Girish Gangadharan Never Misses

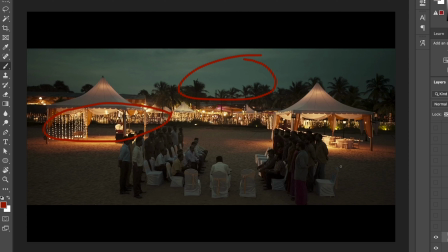And it's not like it's filled out in this whole section, but it's just like in these particular portions, and it's like how a painter paints an image, just using those lights in certain areas that are necessary with complementary colors.
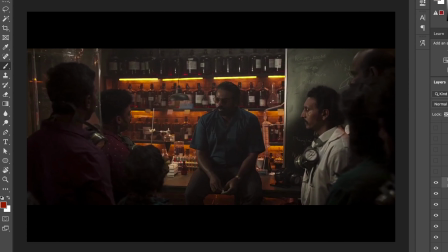Moving on to the next shot. Okay, so look at this shot. So in this shot, we've got, usually when we see these kind of scenes, it's always not so interesting how they light it up, but look at how he has used these little tubes, these warm LED tubes,
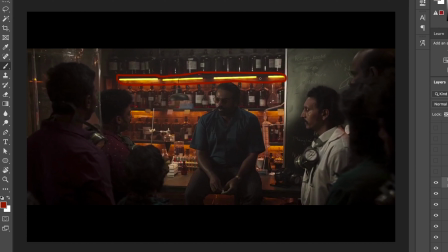again using color contrast to his advantage. So he has used this orange, and then there's this bit of, it's not a light, but it's a bit of color contrast. There's a bit of green going on here, there's a bit of red, and he has lit it up from the side. The standard key lighting, just with a bit of diffusion, apparently mostly with a bit of diffusion on the edge.
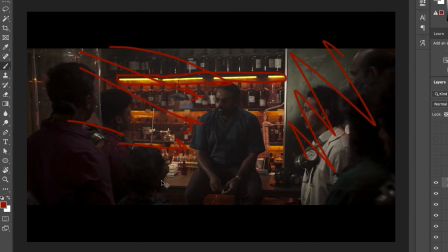But when you see this overall scene, it looks really interesting just because of this whole orange lighting going on there. Because if you take that out, imagine you take that out, this whole scene is just gonna look like any other scene.
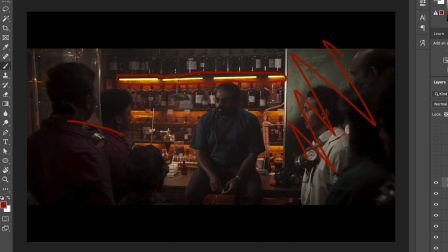It's just a bland frame. But adding that extra bit of light and going the extra mile during your pre-production or prepping, during making a storyboard or something, you can try and experiment with these kind of things.
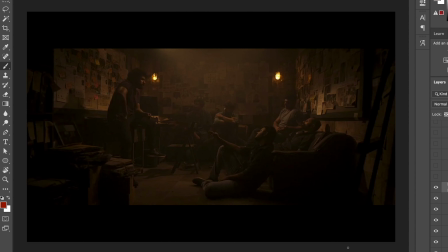Okay, so here again in this investigation room setting, we have seen this kind of lighting quite a lot. There's not much going on here, but yeah, I felt there is a lot of fog in this frame, and they've really created that ambience,
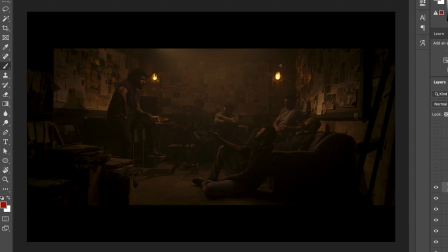and there is a bit of this practical lighting solution going on there. And then this light that's coming up from here, definitely hitting these guys, and it's quite a harsh light, creating a harsh shadow for these people.
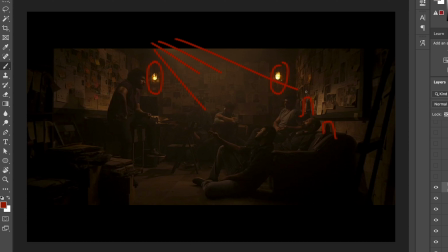But it's a really nice scene overall, creates that mood of a proper investigation scene, and that's pretty much what they needed.
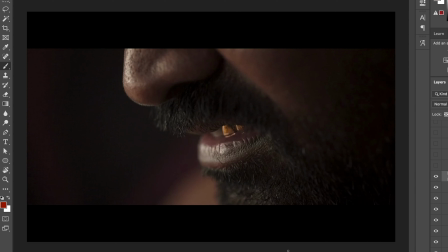Okay, so this shot is interesting. I just wanted to point this out because in this frame, there's not much going on in this frame. I felt like in this film there are a lot of nice character intro shots. They have taken out the time to go macro on these people and take some textures and details of their
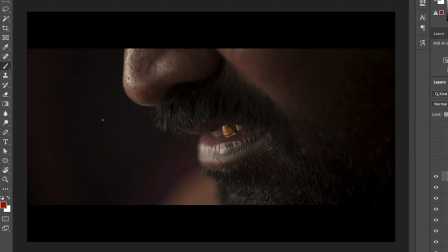characters, and I really like this, and I just wanted to just put it up here. There's not much going here again. There's just a bit of diffusion. They might have put it really close because it is obviously a close-up macro shot, and then they just wanted to get this sort of a gritty sort of a look, and I think they've done a good job.
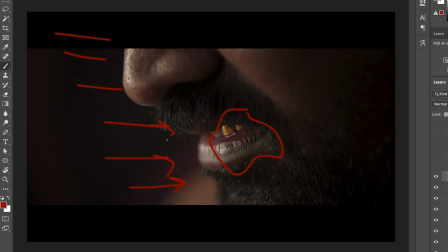But I just wanted to point that out, that there are a lot of nice macro shots in this as well, just cutaway B-roll kind of shots as well.
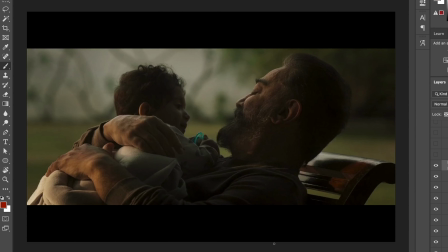Yeah, this one as well, this really interested me, how every scene, like, you know, they need to match that sort of emotion in that scene. And I love how they've done this scene. It's so soft, there's nothing that's distracting in this scene. It's such a tender moment between them, and I love how Girish Gangadharan has lit it up.
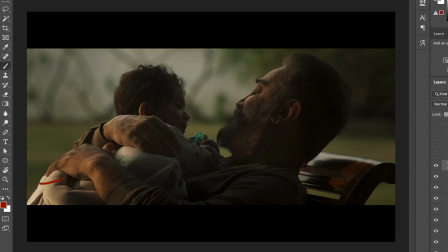It's so soft. There's this little nice subtle sunshine, sunset kind of a thing going on there. It's really soft and neutral as well. There's nothing really strong, and there's this nice soft covered light on his face as well, edge, nothing really filling up this side.
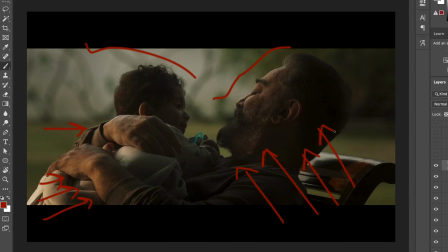Not much, at least from what I can see right now. It's all like a really not high contrast, but it's a really tender and nice emotion evoking sort of a scene, and I think it does that job really well.
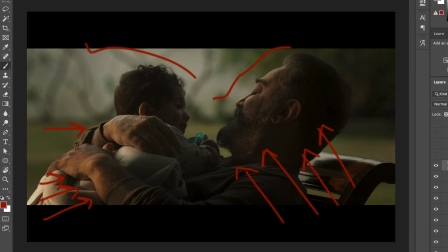It's nice, and it's really nice to see a cute kind of a shot like this in this whole film, where it's extreme lighting. There's a lot of shots like filled with backlights and police lights, red, blue, neon lights and all that stuff. So there's nice little neutral scenes as well in this film. That's really nice.
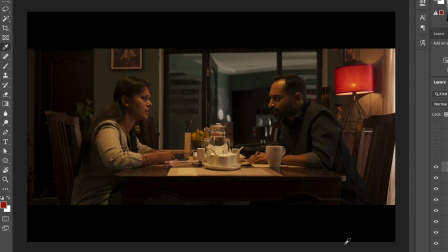Okay, what I really loved about this shot is, obviously it's just two talking heads a shot, but what I loved about the shot is this red lamp here. I know that the cinematographer's job is not to distract people from the main talking between these two people,
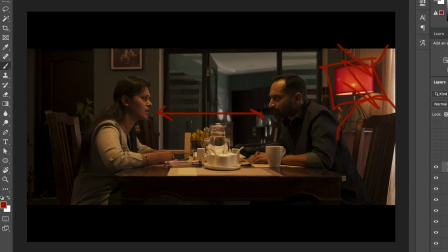but I just love these small little gems in the frame, just a little bit of dash of color that's doing a lot.
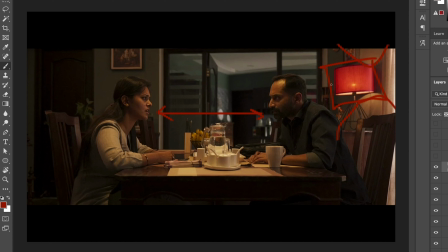As you guys can see in this whole frame, when you look at it, isn't that doing a lot to this whole frame? I love how that just small red practical changes the whole shot. So it's really important.
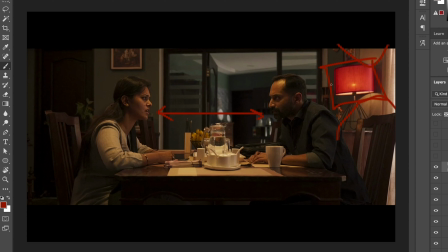What you guys should take away from here is work with the art department and talk with the props or whatever to bring in that extra magic in your frames. You should always talk about these color schemes and what you have in mind. Even the costumes, it all comes together.
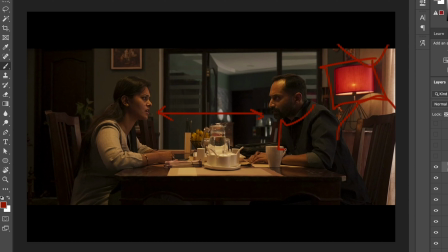If he, imagine he's wearing a green color shirt right now in this, that's gonna really distract the audience as well. But bringing these kind of colors in, and when you use it in the right way, I'm not saying put up like a neon light or something, just something subtle, yet really it goes a long way.
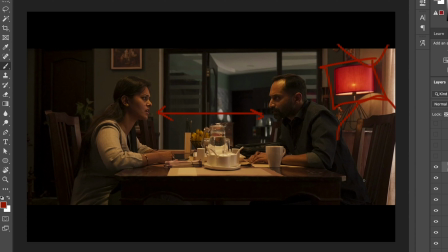Yeah, so I just think that you guys should start experimenting with these things and try bringing in new colors.
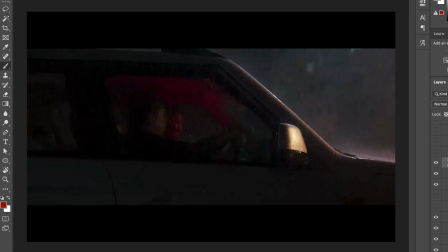Okay, so this was nothing great when I saw it first, but then I just saw it the second time and I really loved this, because this part, just look at this red part, and it's a different vibe when you just point a little red light.
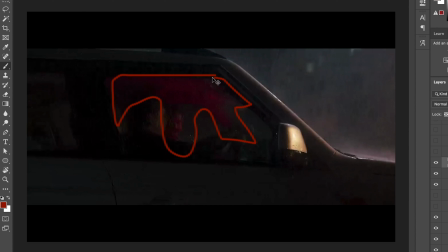There is no reason why a red light should be there from somewhere. If you think in a practical sense, where is this red light coming from in a realistic sort of thing? But when you look at it visually, it's adding another dimension in this whole frame. And obviously there's this nice warm key that's coming.
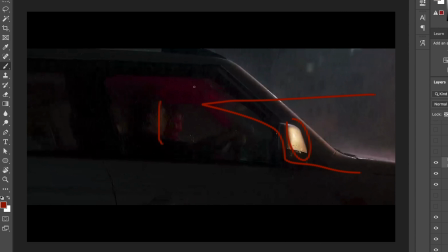You can see here also they're just hitting this faces, and then there's this nice red sort of ambient light. I think they've put it inside and lit it from the bottom, and it's really nice.
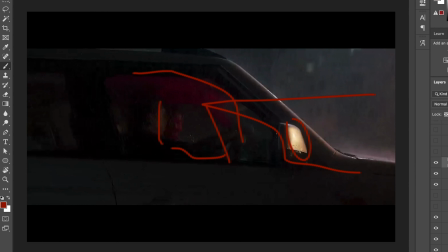It's really adding this extra layer into this shot, and I just had to point that out. But nothing else going on, but it's important to take some tricks from these shot.
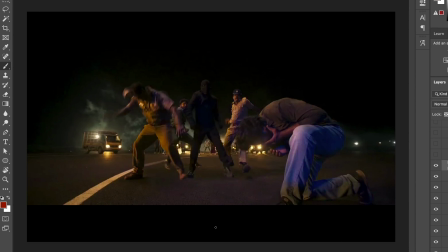So in this shot, I just wanted to point out, this is a really nice wide shot, and I just wanted to point out that they've used the bolt, that it's that sort of computerized arm we can rig the camera on, and they've done an amazing job. That I love that kind of arm.
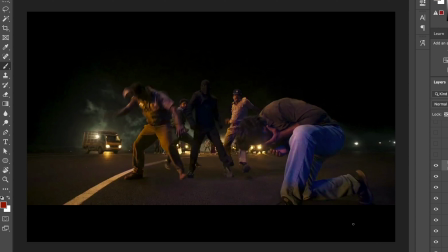It's so cool, and it brings such smooth shots, and having it in such high action sort of scenes, it really brings out that action. And I love how they've used this as well in this scene. Obviously the DOP had the high budget as well to use and experiment with these great expensive,
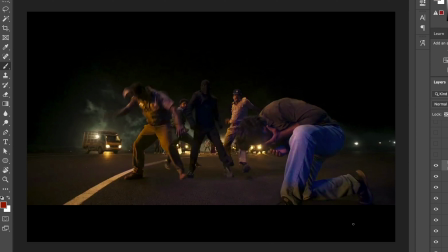I have to say, expensive equipment, and he has put the right use to it, and he has justified the use. It's really amazing how he's put up these shots, and it's just the extra, I don't know, you just have to put in a bit of extra energy, and look how it has turned around this whole scene. Otherwise he could have just gone handheld or something in this scene and taken these shots,
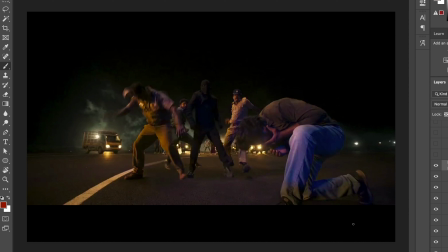but it adds a different vibe when you're on that mechanical arm and stuff like that.
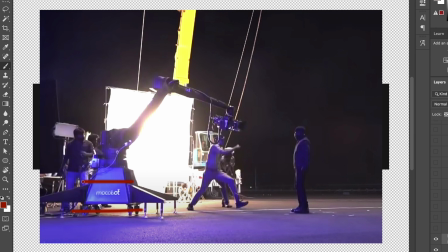I love these. So this is the Moco bot, and obviously this is an alternative to the bolt camera system. You can map the movements, and it's really amazing how this thing is. It's really fast, and it has a lot of payload to it. So we've got this nice whole scene going on here, and we can see the lighting come to life here. We can see everything.
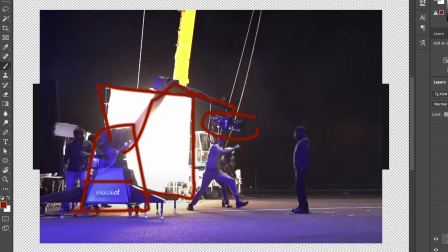There is this diffused lighting source that's really powerful, and it's hitting everyone in the scene. And there's this crane that's going up, and this is possibly like a huge source, soft source, like a moonlight kind of a look, and they're pointing it out, and they're just blasting it directly down to the from top down,
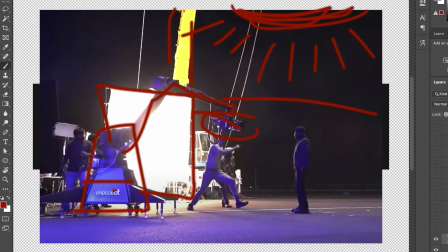and it's a beautiful ambient light. And then they've got this nice blue light from this side as well, which is crazy and interesting.
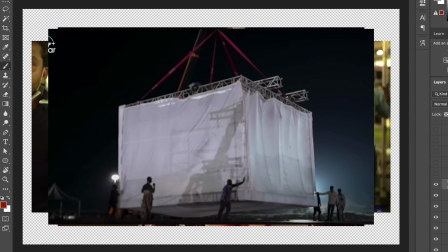I love it. So this is what I was talking about earlier. I think this whole source, they've taken it up and put it on a crane. That's crazy, by the way. And they've lit it up. They've just literally just lit this whole thing up, so it literally lights up this whole scene at night and brings this ambience.
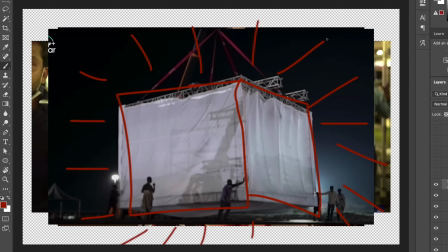And this is what big budget does to you. You can use these resources and not be scared to go out there and shoot these kind of high volume scenes, and you need this kind of stuff, and don't be afraid to ask for these resources. And it's really important. It creates a big difference on the day of the shoot. So love this kind of lighting.
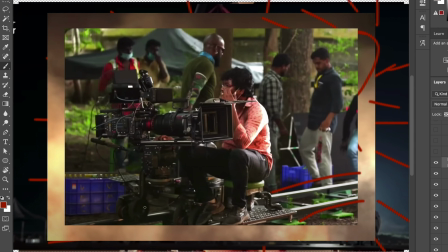So again, yeah, in this film they've used a lot of these nice dolly shots and proper high budget stuff, and nice telephotos, nice zooms. And obviously this is the Arri Alexa LF.